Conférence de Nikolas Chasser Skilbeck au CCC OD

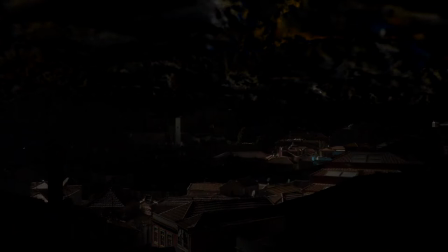[8:11]
J'avais des spectateurs qui venaient me voir et qui me disaient qu'ils trouvaient ça très particulier de voir leur ville transformée par l'état de l'image.
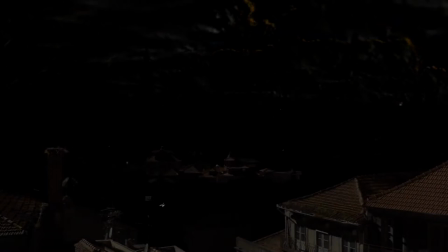[8:19]
Et d'ailleurs, une personne en particulier qui me disait que ça le rendait un petit peu... Il trouvait ça un peu anxiogène. Mais j'ai toujours une dualité de la réception de la part de mes spectateurs, puisque j'ai toujours,
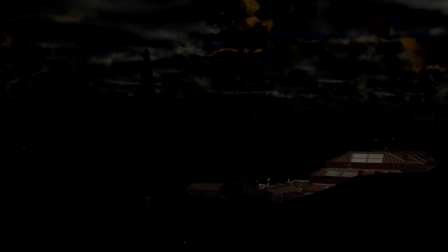[8:33]
assez régulièrement en tout cas, des spectateurs qui vont trouver mes images très paisibles et des spectateurs qui vont trouver mes images très inquiétantes.
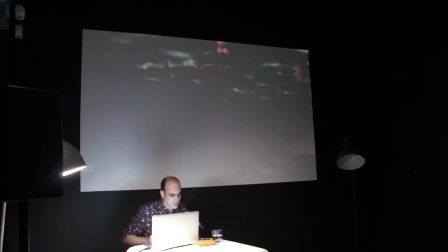[8:40]
Et ça, c'est quelque chose qui m'intéresse énormément et que je cherche à développer encore aujourd'hui. Mais donc, comme je vous disais, je tenais surtout à vous montrer cette image pour que vous ayez une idée de la qualité nocturne des images que je réalisais.
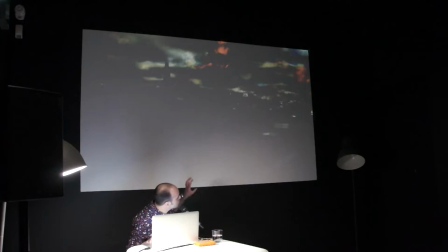[8:55]
Et il s'agissait pour moi d'une manière de mettre en avant les micro-événements, micro-mouvements qui se déroulent dans l'image. Donc quand un oiseau passe dans cette qualité très obscure, on y prête énormément attention. Et chaque petit détail prend énormément d'importance.
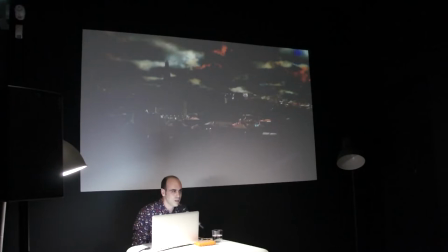[9:11]
Donc, c'était par contre aux dépens parfois de la couleur. Et le travail avait une qualité sombre, même si, comme l'a si bien dit mon ami le philosophe Christian Ruby, qui est parmi nous, les ténèbres ne sont, le nocturne n'est pas les ténèbres.
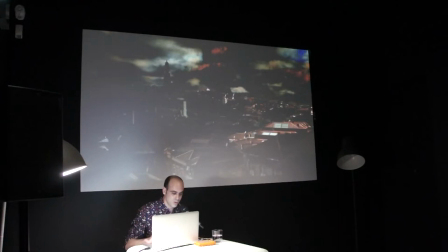[9:30]
Et ça, c'était important de le réfléchir. Je vais passer à une deuxième vidéo. Cette fois-ci, il y a du son, donc je vais pas parler pendant que je mets l'image au début.